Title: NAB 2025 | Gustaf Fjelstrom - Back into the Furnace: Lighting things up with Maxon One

And this is my primary go-to tool for dialing in a color grade. So once I have everything sort of corrected to where I want it, and then just getting in here and being really creative and really finessing the look of this shot. So let's see. Let me open up Magic Bullet Looks.
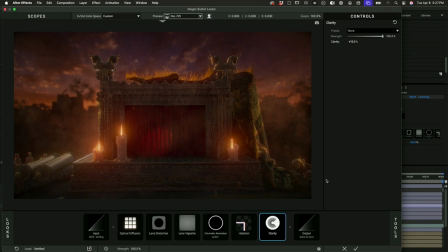So if you're not familiar with Magic Bullet Looks, it's a tool that has all of these other tools sort of built in here.
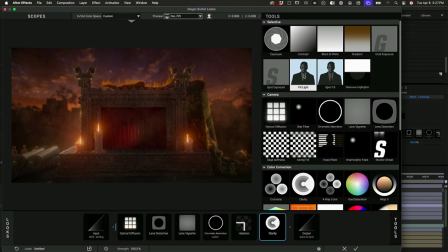So they're all sort of based in the world of cinematography. So we've got exposure, contrast, gradient exposures, and a bunch of camera effects like optical diffusion, lens distortions, color correction nodes, and then film nodes.
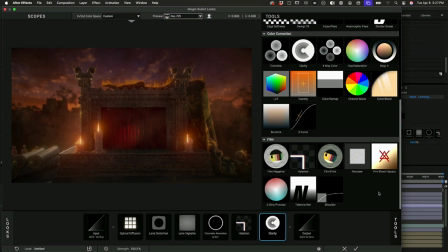So very much in the world of cinematography, which I really love because that's also part of my background.
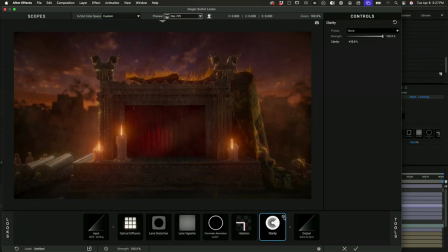And so in my case here, for each project, I'm kind of dialing in a specific recipe,
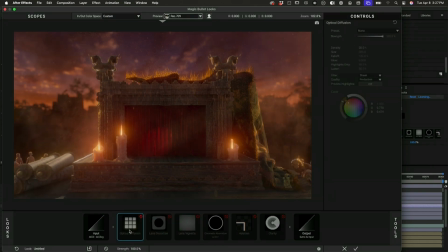and then I'll save that as a preset, and then I'm able to go in and tweak that on a per shot basis. So this is our baseline of where we're starting. And what you'll find here is that I am adding all of these tools to kind of subtly degrade the image a little bit, to add in some imperfection. Because when you're rendering out of cinema, I mean, it's super clean, super pristine, and that's great if that's what you need. But for this, I needed something that was a little more organic, little more imperfect. Because even though my work isn't necessarily photorealistic, I do like imparting a photographic quality to the images. And so for that, Magic Bullet Looks is really great.
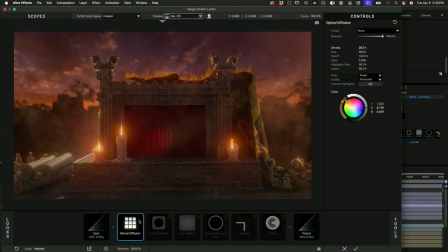So starting here with some more optical diffusion, and this is similar to a glow, and actually this is very subtle, and that's the other thing too. With these, like, subtlety is like the name of the game. But optical diffusion is a phenomenon that happens when you're shooting, with a camera. Light enters the lens and could possibly bounce around in the lens and then bleed into your other areas of the shot. So that just gives me a little more warmth and so just sort of blooming my highlights a little bit more.
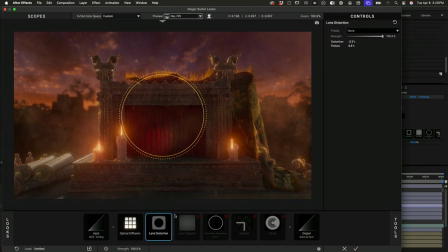Second would be lens distortion. So that's just giving me a little bit of warping around the edges. Very subtle, but I think it helps, especially when there's a moving camera. Again, simulating some lens imperfections. Next in that line would be lens vignetting,
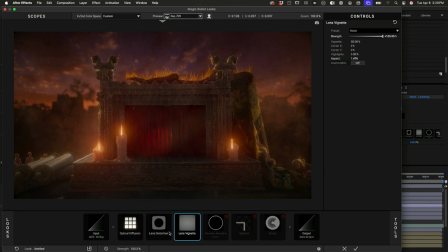which I'm addicted to because just darkening the edges of our frame just to kind of focus our attention in. And then that with chromatic aberration.
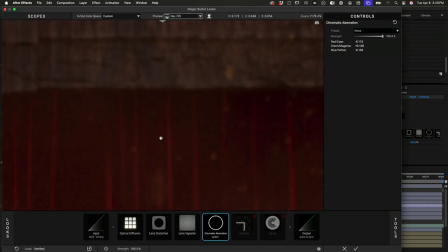And that one also very subtle, but I'm going to zoom way in here to show you what that really looks like.
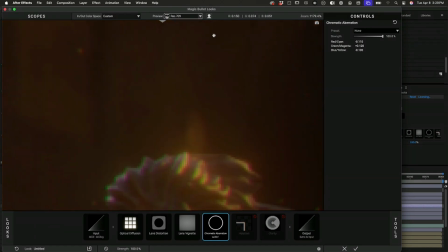So chromatic aberration, okay, there we go. There's our buddy.
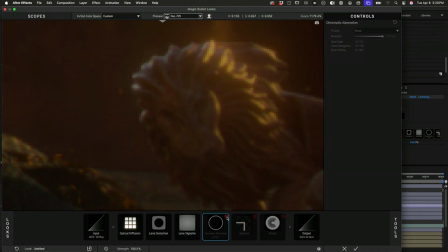Is a slight separation of the color channels as you get closer to the edges of the frame. And again, that's another lens thing that happens because the light doesn't refract evenly across the lens.
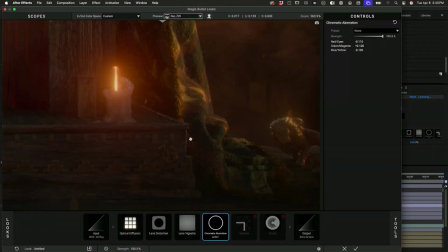So that's just another lens artifact that I'm introducing just to give me a little bit of something in that image.
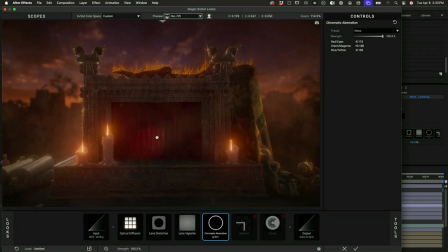And again, it's not something that you can say, oh, look at that. It's just something that all of these subtleties add up, and they, in my opinion, add up to more than the sum of their parts.
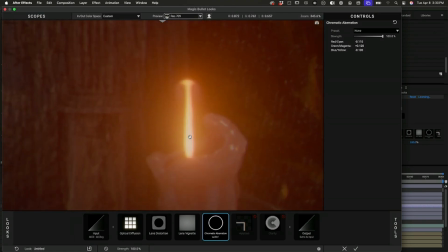Another super subtle one is halation, which was added last year in Magic Bullet Looks,
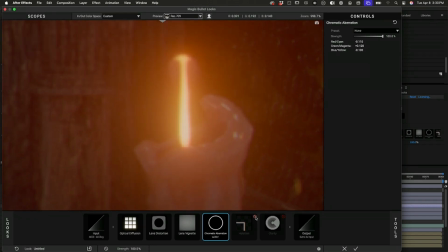which is a property of film in that it's sort of the highlights, your super bright highlights kind of tend to eat out into the image as well. So it's a little more bloom, just a little something else in there. So just, again, subtlety.
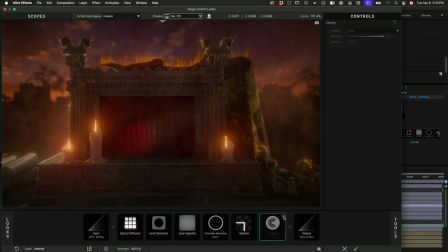And then I'm usually adding in a layer of clarity in here just to kind of crisp up all those details.